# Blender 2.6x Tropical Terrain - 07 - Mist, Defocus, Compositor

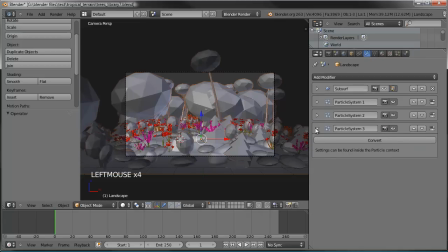But let's go to our modifiers, and just so it renders a little faster, let's turn off the rocks and the flowers. So I'll turn off the view of them and the render settings.
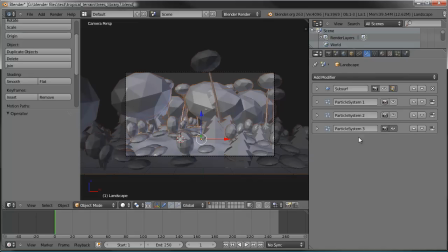So we're just going to see the placeholder models, meshes, and the ground plane, and those will fade out properly. So we can get a quicker, faster idea of how this is going to look once it renders.
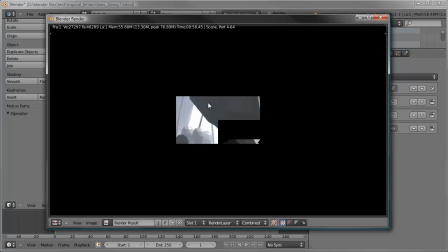So I'll go ahead and let you watch as it renders.
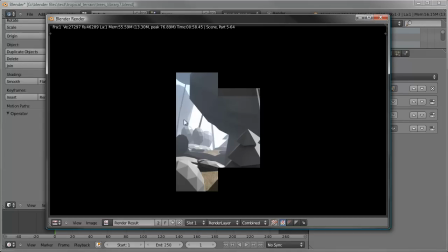You can already see that these bushes in the background already look a lot further away.
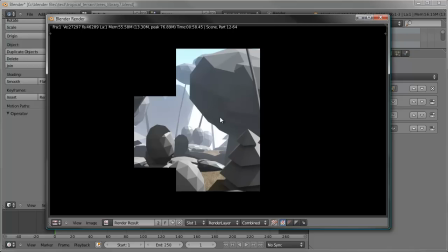So we got the mist settings is what's making those fade out.
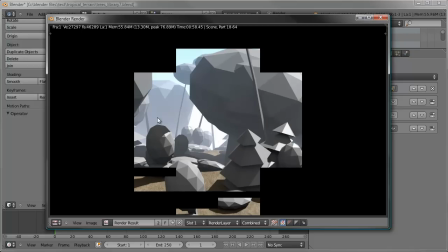So that looks nice. And the scene has a lot more depth now.
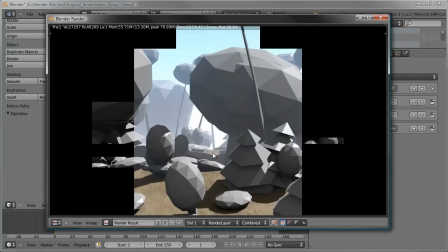So you can see that mist settings really handy for that. Okay, so we're getting a good sense of what that's looking like.
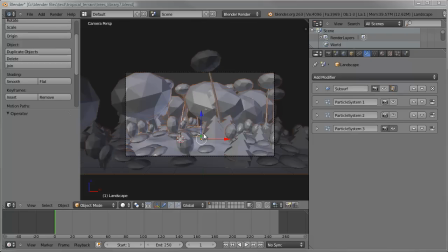It's looking good, so I'm going to go ahead and escape out. And let's go ahead and turn everything back on here. Actually, tell you what, let's do one thing real quick. Let me go ahead and render out a full render.
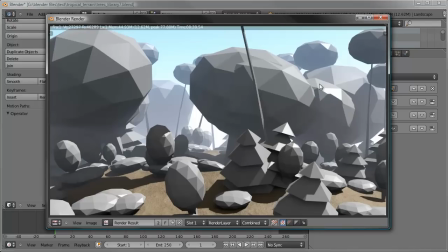I'll be right back. Okay, so here we are. It's a full render. And the reason I wanted to render this out is because I want to go into the node editor, and I want to adjust this before I worry about rendering out the full-fledged scene.
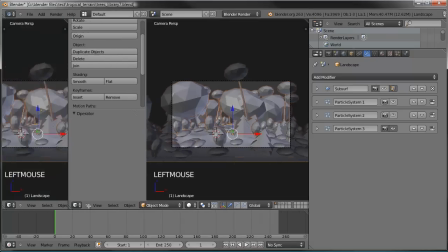So we'll go ahead and minimize that, and let's split our window here quite a bit more.
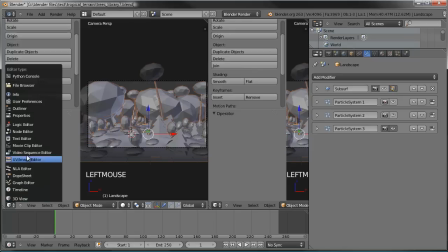There we go. Let's go to the node editor.
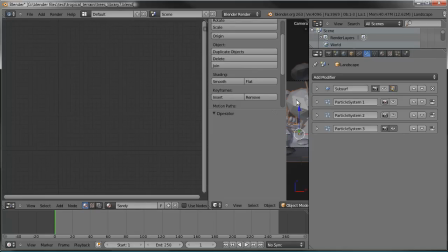And remember, we set the focal point on the camera up, so that was rendered into the information of our render. So let's go to our node tree there, use nodes,
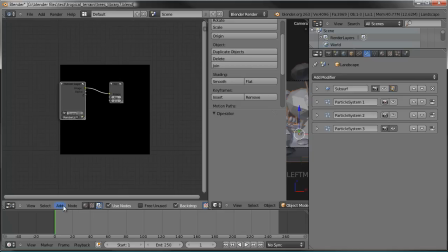and go ahead and set backdrop. And then we're going to add an output viewer. There we go. And let's grab the image point there, drag it to the viewer's image input.
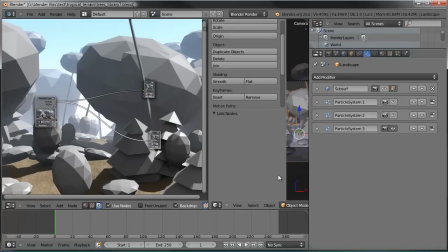There we go. And now we can see I'm going to go ahead and hit T over here so we can collapse that even further.
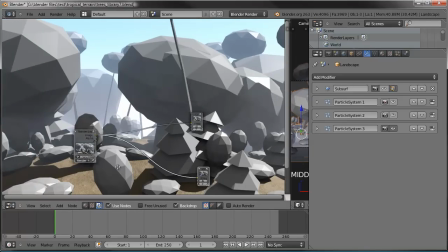So now we can see the background of the window here is our render layer. So the focal point, let's add in a filter, and it's going to be a defocus right there, just a simple little filter.
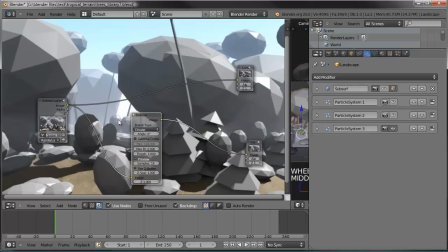We'll add that in there, and you can already see some of it's blurred a little bit, but that's not the control we want. So we want to say use the Z information there to the Z information in here, and everything's pixelated.
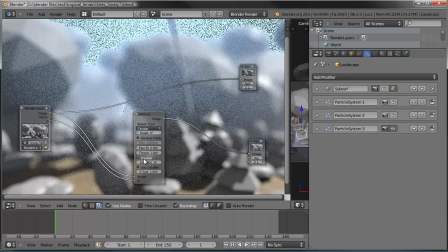Why is that? Well, that's because we got preview set right there, and we don't want that. We want the type to be, let's make it octagonal, and go ahead and set the,
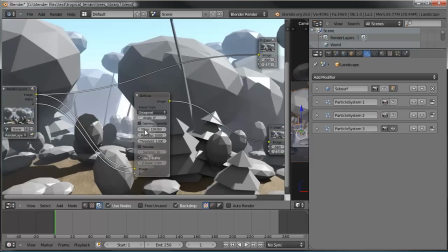use Z buffer. We need to check that. Okay, so now the f-stop is set to 128, which is essentially infinity. It's going to be focused 100%, so we need to lower that down. Let's make it way lower, set it to about, let's try 20, see what that looks like.
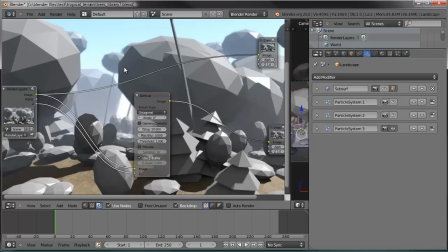And you can see some of the background started blurring. Tongue-tied. Okay, so if you make that even lower, the background's going to just keep blurring more and more.
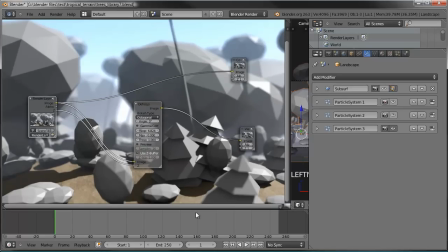So the more you do it, it might start making your scene look like a miniature because, you know, miniatures have a very short focal length.
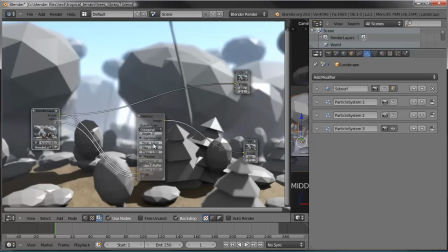But we don't want it that much. So let's go ahead and set it. Let's see what 15 looks like. I think between 15 and 20 will work. So
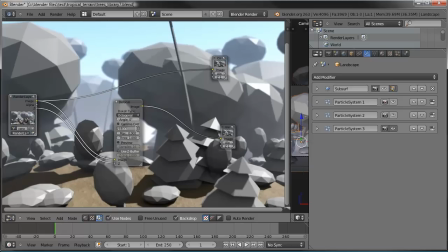let's make it halfway in between. So let's make it 17.5.